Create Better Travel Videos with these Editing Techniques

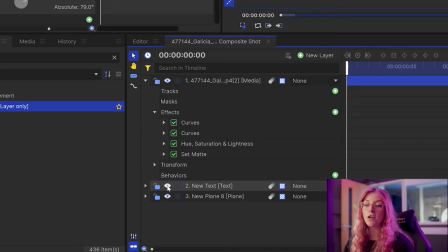That then leaves your footage in the shape of your text. make sure you go in and just hide the text layer
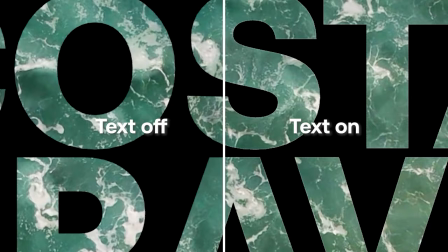when you're finished just because otherwise you might have a little bit of an outline around your text and we don't want that, we want it to be clean. So now let's break down how I made some of the cool transitions that you saw in the vlog.
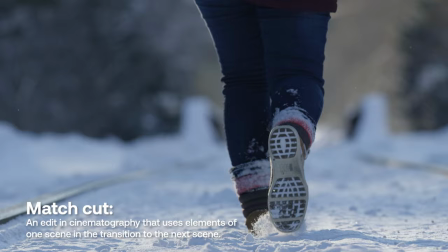So I used a technique in this video a few times called a match cut which is where you take two pieces of footage that look very similar, place them next to each other and it kind of transitions.
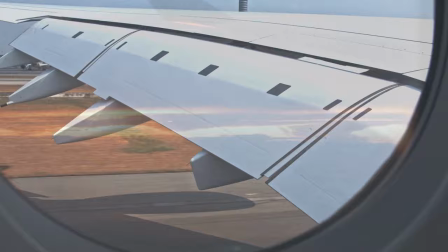The most obvious place that I did it in the video was on the plain window scene where it goes from day to night just to kind of show the passing of time.
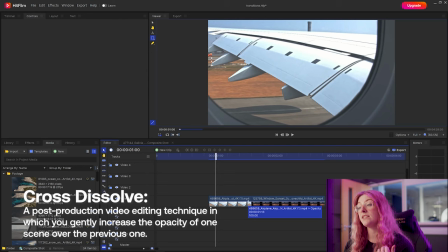The only effect I used in this was a cross dissolve transition just placed between the two pieces of footage But to make sure that they did line
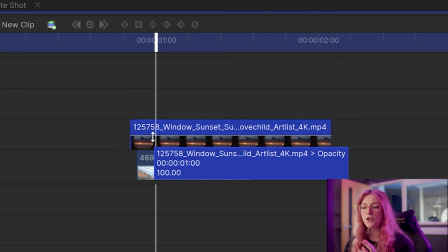up perfectly What I did before I added that transition was I just dragged the two pieces of footage on top of each other and made the
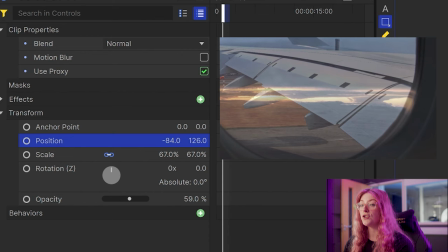piece on top Just a little bit transparent so I could see both of them and then from here I could go in and change the position of the top clip It's kind of match it up with the one underneath so you can see both of them at the same time And then when
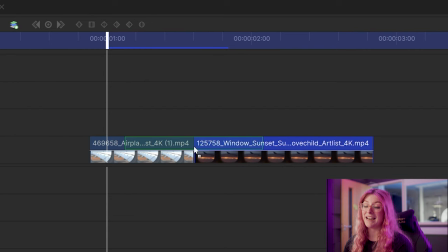I was done, just set the opacity back to 100% and dragged it back next to it so I could add the transition. I also use speed ramping as a transition in this video, so let's go through that next. So to do this, I took two clips that had very similar upward movement to them.
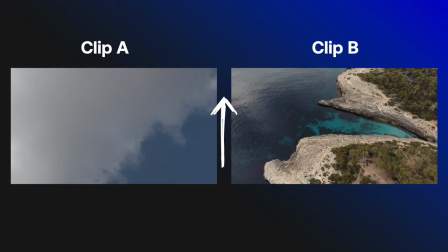So let's call them clip A, which is my shot of the plane taking off, and clip B, which is the lovely drone shot of Spain.
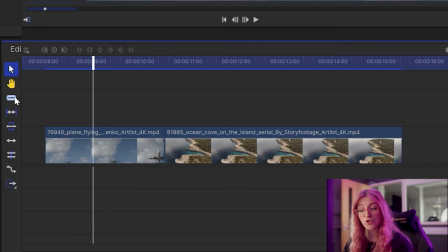So the first thing you're going to want to do is just line up both of your clips on the timeline in the order that you want them to transition and then just use the slice tool to just cut a couple of seconds off the beginning of the first clip and the end of the second clip. So now you have the four clips on your timeline so to create the speed ramp effect all you're going to need to do is use the rate stretch
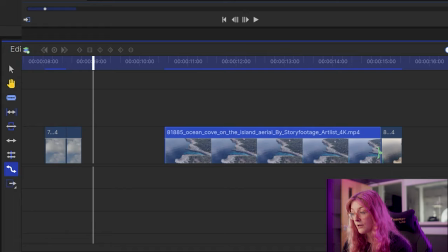tool to just shorten the second and third clip on your timeline.
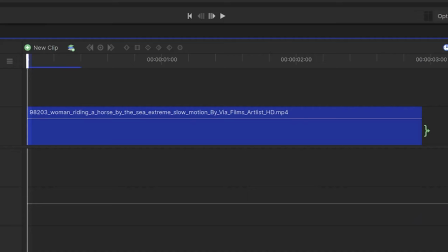Now the rate stretch tool doesn't actually cut any of your clip what it does is it makes the clip last as long as you drag it out to be so if If you drag it shorter,
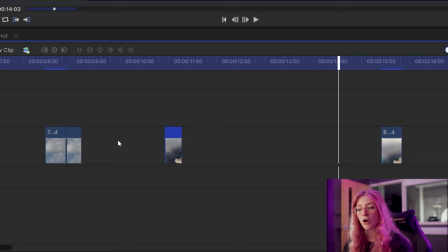it's going to speed the clip up, and if you drag it out, then it's going to slow the clip down. So now you've got a couple of gaps on your timeline, so if you just close these up,
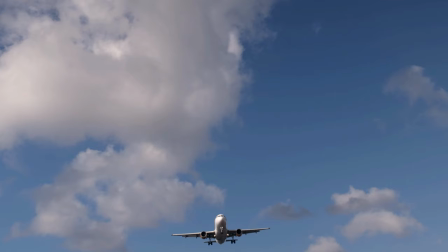then what you'll see is that you've created an effect where the two clips kind of whoosh together. Now let's break down the diving into the ocean shot that I did, which looks very complicated, but it's actually very, very simple. Now, similar to the speed ramping, the best way to make this effect work is to have similar movement in both of the shots.
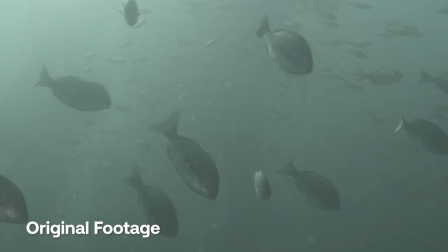If you look at the original footage, you'll see that they do not have any movement to them.
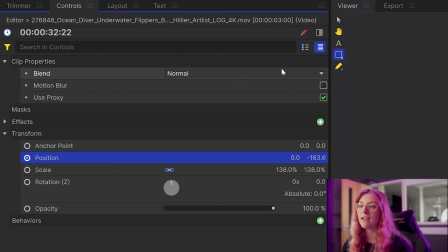So just grab your clip, go into the controls panel, find your position and click the little circle icon to toggle the keyframes on.
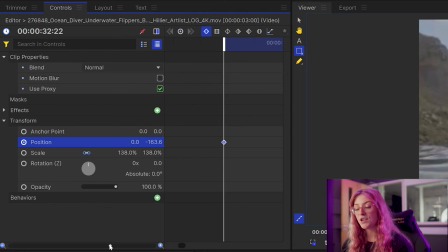Now if you come up here there's this little icon here that will just open up your keyframe timeline.
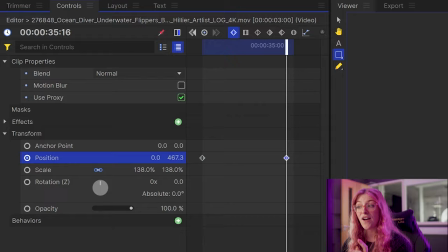So you can scrub along the clip a little bit and then you can add another keyframe slightly further along that is further down.
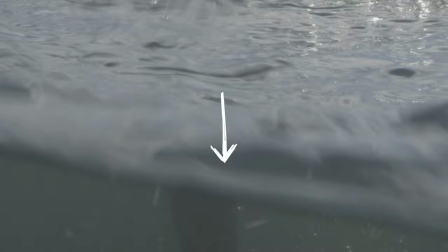So now when you play back the clip as you can see it moves downwards. So then I just overlaid the two clips on top of each other on the timelines.
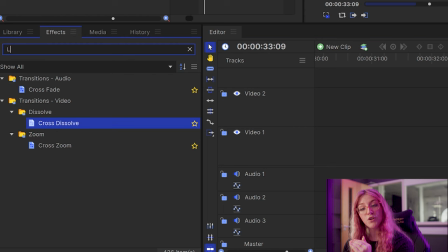So now both clips have that same downward movement to them.
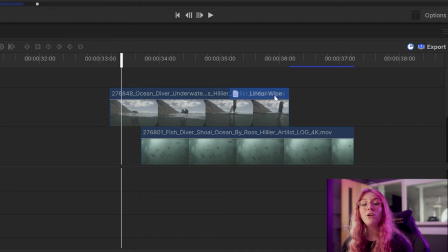All I did was drag a linear white transition onto the top clip When you drag this effect onto the clip You can see that the wipe is going left
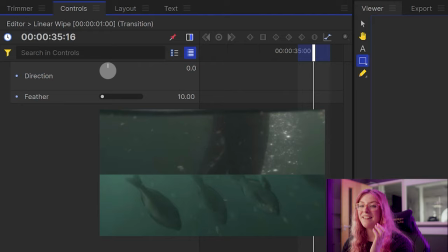to right which is the wrong direction Easy fix just change the direction in the control settings to zero and then just crank the feather
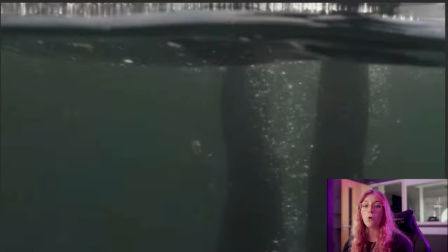right up So there's a really good blend between the two shots So this has created quite a nice blend between the two shots So the only
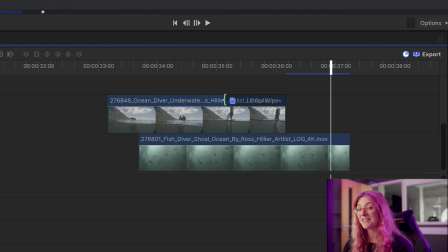thing I'm going to do is I'm just going to change the duration of the transition hover your mouse over the left side of the transition and you can see your mouse changes so you know that you're changing the transition and then you can just drag it so you can choose at what point in the clip you
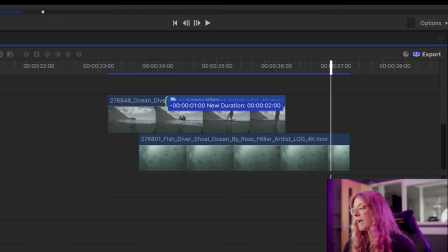want it to start so i'm going to drag it quite far back to kind of when the diver begins to go under so
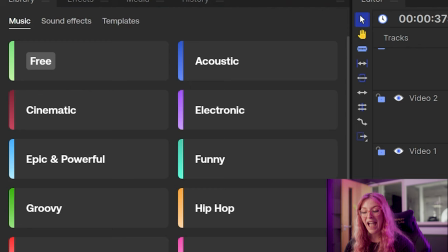now as soon as the diver starts to dive under you can see that it begins to turn into the next shot and then finally just
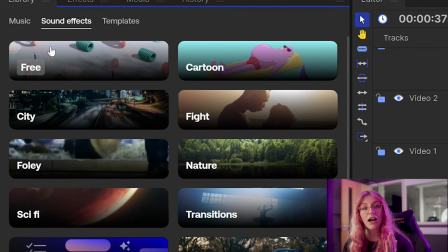to add a finishing touch to my video I headed back over to the creative library this time to the sound effects tab I mean,
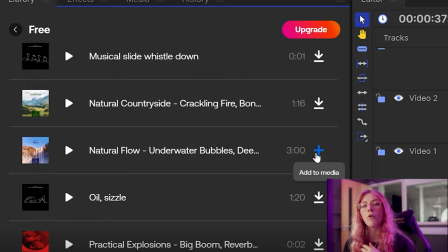it's literally free and built into the software So why not and I think it adds just a little bit more immersion to the video and that's my travel vlog
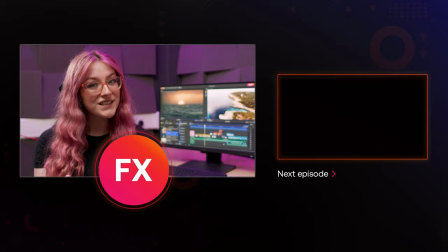completed Hopefully you've picked up some tips and tricks either to do with structure or maybe some fancy little transitions that you can use in your own travel vlogs Thank you so much for watching if you enjoyed this video Make sure to give it a big thumbs up and subscribe to the channel if you want to see more content like this and I will see you guys in the next video